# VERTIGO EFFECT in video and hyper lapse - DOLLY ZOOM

In most cases I use After Effects, so I will give instruction on how to do it with this software, but any video editor, even the simplest one, will do the job. We will be simply using keyframes and performing extremely basic functions like trimming, zooming, and panning. Any editor can very easily perform this task, in a very similar way to After Effects.
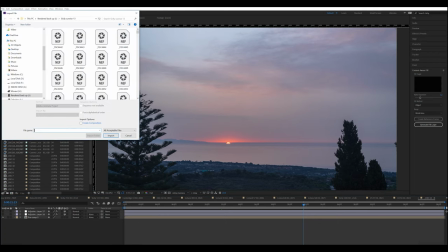(4:27)
I import my clip into After Effects by pressing Ctrl-I,
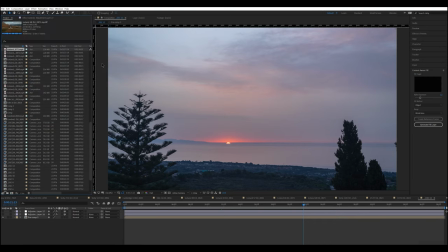(4:32)
and then right-clicking on the icon of the file and choosing New Composition.
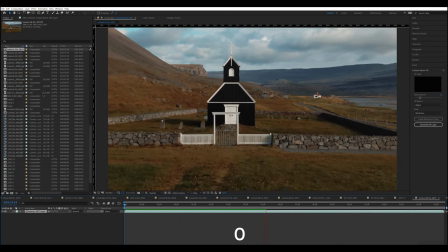(4:40)
I press 0 on the numeric pad to start pre-rendering,
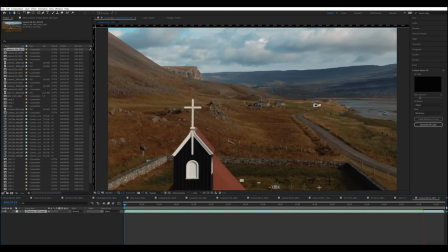(4:44)
and we can advance up until the moment when the top of the cross is still in the frame,
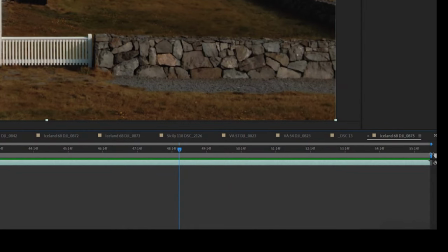(4:50)
about here at 48. I then pull the right tab to the desired point to define the end of the sequence.
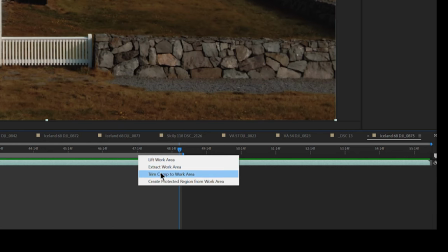(4:59)
Then I right-click on the gray bar and choose Trim Comp to Work Area,
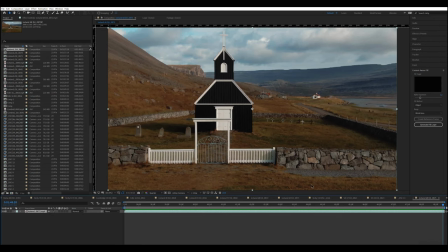(5:05)
so that I can easily access the first and last frames by pressing Home or End. Since the point of view is moving toward the subject, we will start by setting the last frame. While if we were moving away from the subject, we should start by setting the first frame.
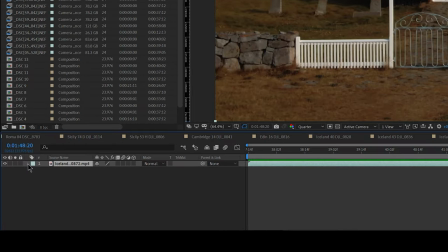(5:23)
We go to the last frame by pressing End. We twirl open the arrow next to our layer and open Transform.
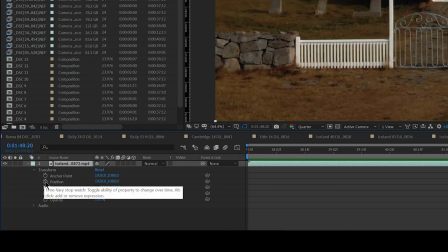(5:30)
Then we can click on the stopwatch next to Position and Scale,
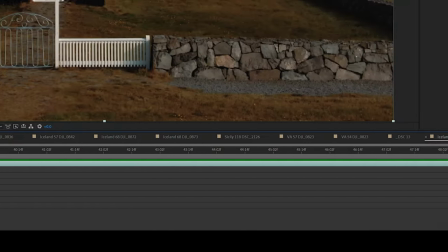(5:34)
so that we have set a keyframe for each of the two values in the last frame of the sequence. A keyframe stores the value of a specific tool at its position in the timeline. As a really simple example, if we set a keyframe at the end with a scale of 200%, and another one at the beginning with the scale at 100%, the image will zoom in a constant way from 100 to 200 throughout the sequence. As simple as that.
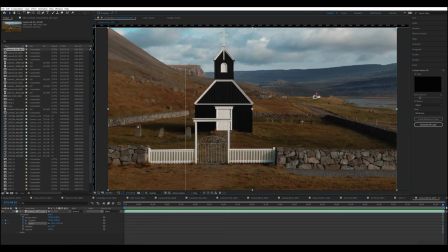(6:09)
We can now pull a few lines to keep track of the dimension and position of our subject. If you don't see this grid around your screen, click on the image to highlight it, then go to the menu View and choose Show Rulers.
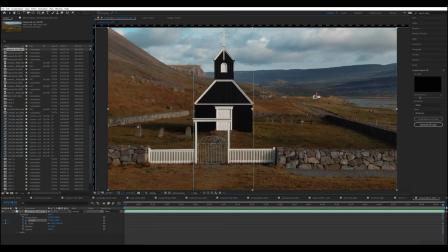(6:25)
So I pull lines for the four edges of the church, as I want to replicate the same dimensions. I can then press Home to go to the first frame of the sequence. I move the subject into the box that I have drawn.
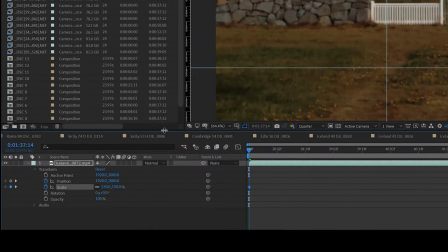(6:41)
The easiest way is to scrub over the numeric value for position, but be careful not to use the value for anchor point just above.
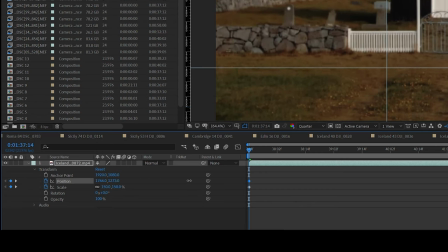(6:50)
You can see that we need to zoom in the image to increase the size of the church. Let's try 150%. That was a good guess.
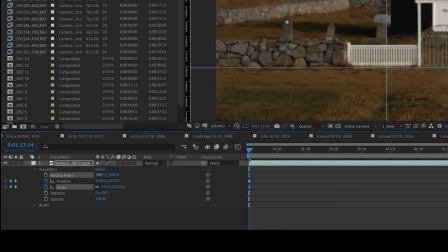(6:59)
We're almost there. Just a touch more. 153% is perfect.
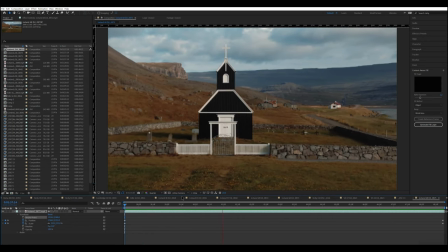(7:07)
After carefully positioning the subject, we can press 0 in the numeric pad to pre-render.
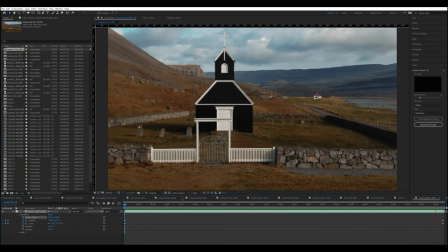(7:13)
And the result is a good Vertigo effect. A bit like coming out after a few hours at the pub with friends. But we can probably still improve things by getting closer to the church, and maybe also moving the subject a bit more towards the center of the frame.
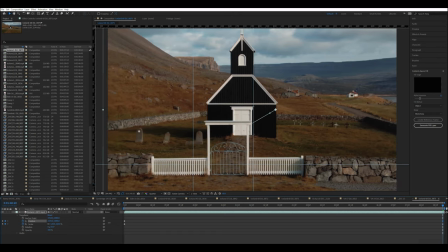(7:31)
So I zoom to 120% so that the church and the little white gate fill the image, and I can recenter the church in the frame.
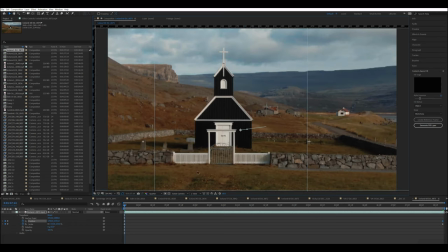(7:43)
I then rearrange my reference lines, and I can go back to the first frame, reposition, and reframe.
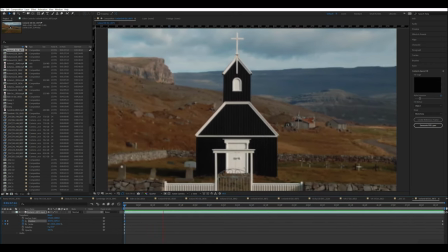(7:53)
And we can see that the result is now more dramatic.
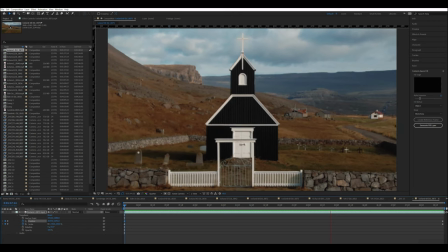(7:58)
Generally speaking, the closer is the subject, the stronger will be the effect.